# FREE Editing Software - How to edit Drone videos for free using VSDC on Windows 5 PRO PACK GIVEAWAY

Hello everyone, Andy here, hope you are well and welcome to today's video. So today I wanted to talk to you about free editing software.
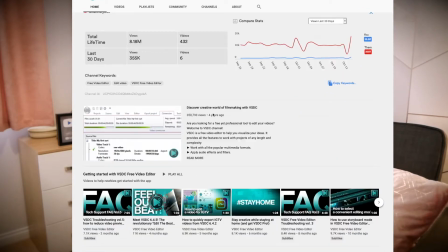10s
So for this video I've partnered up with VSDC which are a free editing software for Windows.
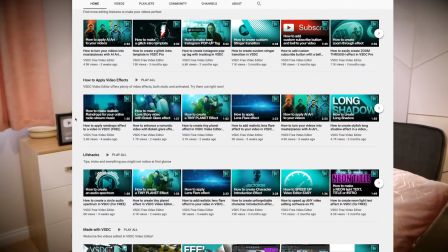16s
So as a lot of you know if you're regulars to mine I actually use a Mac to edit my videos but if you're Windows based this is free software so if you've got a load of drone footage maybe that you're waiting to sort of you know edit or you never got around to edit and you know maybe you're starting out and you're just thinking I don't want to be paying for any video editing
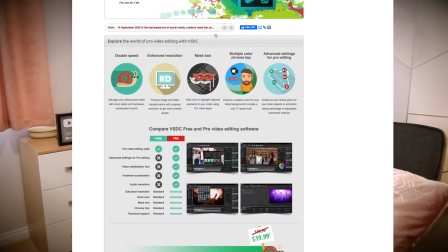35s
software but it'd be really cool if I could just edit that footage don't have to spend anything and get some cool features. So the good thing is this company you get a lot of features that are already built into this that are really cool and as mentioned it is free. Also compared to a lot of competitors that do give you this kind of trial period or free software VSDC, theirs has no watermark so that won't affect any of your videos. And also a real big plus is that this has actually been recommended by GoPro.
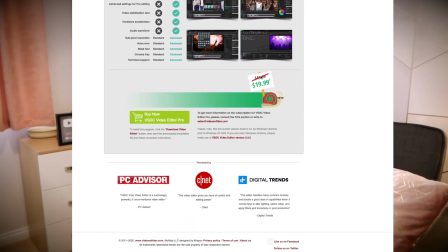62s
Now there is a pro version which is $20 per year and that obviously unlocks a lot more features for you. Now what you want to do is make sure you watch this video because I'm going to be giving five viewers the chance to get yourselves the pro version for free so stay tuned for that. But so what I wanted to do was sort of quickly show you how the editing software looks and just kind of how you can very quickly sort of enhance your videos whether that is drones or even non-drone footage it doesn't have to be drone footage so without further ado let's get on
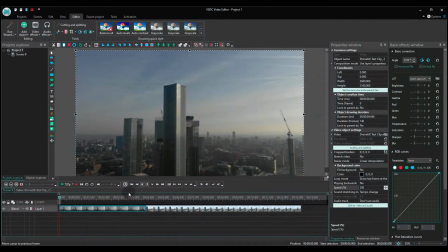94s
with it so in this video we've got two pieces of raw footage shot in the city what we're going to be doing is putting them together to try and achieve more cinematic
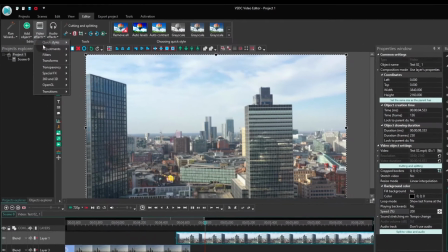102s
look using the SDC first thing you want to do is add in a fade effect to make the appearance of your
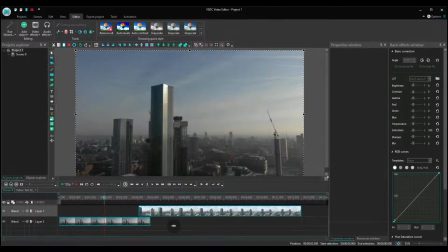109s
footage or a new scene more gradual and cinematic it's quick and standard free effect so you can apply to anything in
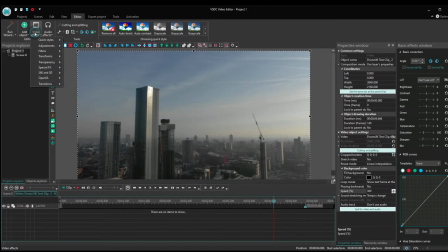116s
your video that could be a video or it could be a picture or a title next if it wasn't too sunny on the day when you were shooting but you may want
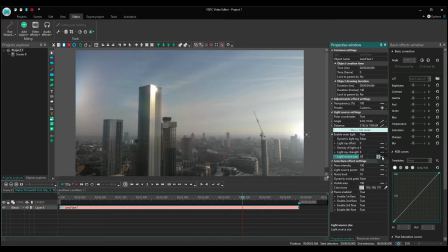124s
that kind of light source and that is basically it's going to be imitating the sunlight helps you create a more cinematic look and notice how you
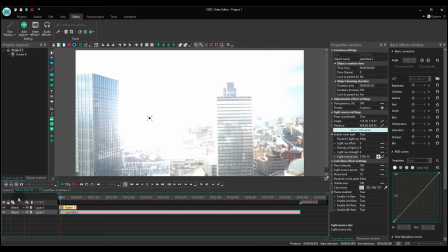132s
can change the position and the size of the light source to achieve that desired effect now this lens flare is free but what we'll do now is
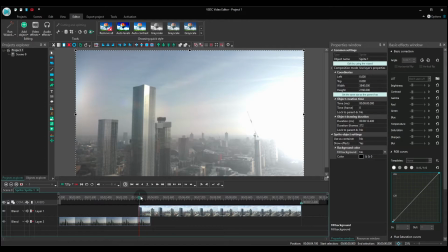140s
add in a paid trick to it as well just to show you sort of a feature that you can do in the pro and so in addition to the lens
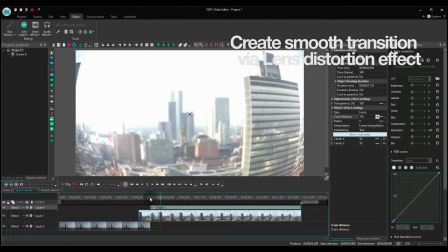147s
flare we can also quickly add in a lens distortion effect and this will create a more elegant transition.
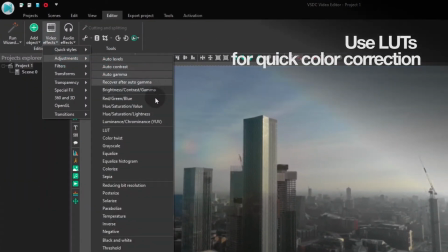155s
And finally if you don't have much experience in color correction I recommend using the LUTs.
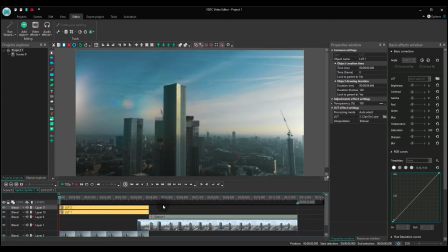160s
LUTs are available in the free version of VSDC and there are ten of them and you can sort of play around with them to however you want it to look.
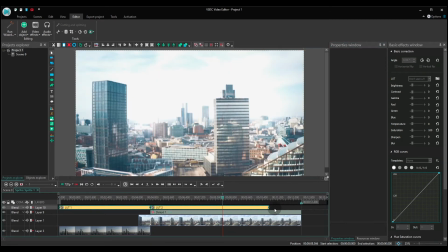167s
Essentially these are color correction filters that instantly make your footage look better,
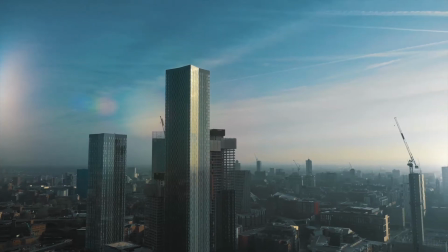172s
they look more cinematic, more pleasing and in our example we've just used two different LUTs to the two different parts of
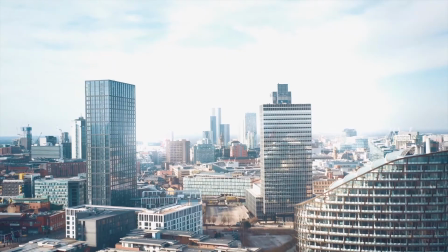178s
the footage and now here you go you can see the difference between the standard raw footage and the edit that we've just very quickly done in VSDC. Okay so well done to those of you who have watched the whole of this video to get to this point. Now to find out how to get yourselves one of the five of the free giveaways to get the pro version. Okay so what I need you to do is to like this video, subscribe to the channel, make sure to click the bell icon to keep up to date with future videos and pop a comment below. Don't worry what you say, you can say anything about the video or just that I want the one of the free giveaways. But what I'll do is I'll give this video a month and then after that point whoever has liked, subscribed and left a comment below then what I'll do is I'll put it into a random generator and I'll pick out five people who I will then contact to get you that free pro software. So good luck to everyone out there who is going to do those things to try and get this free software. Thank you for watching the video and stay safe out there. Thanks, bye! We'll be right back.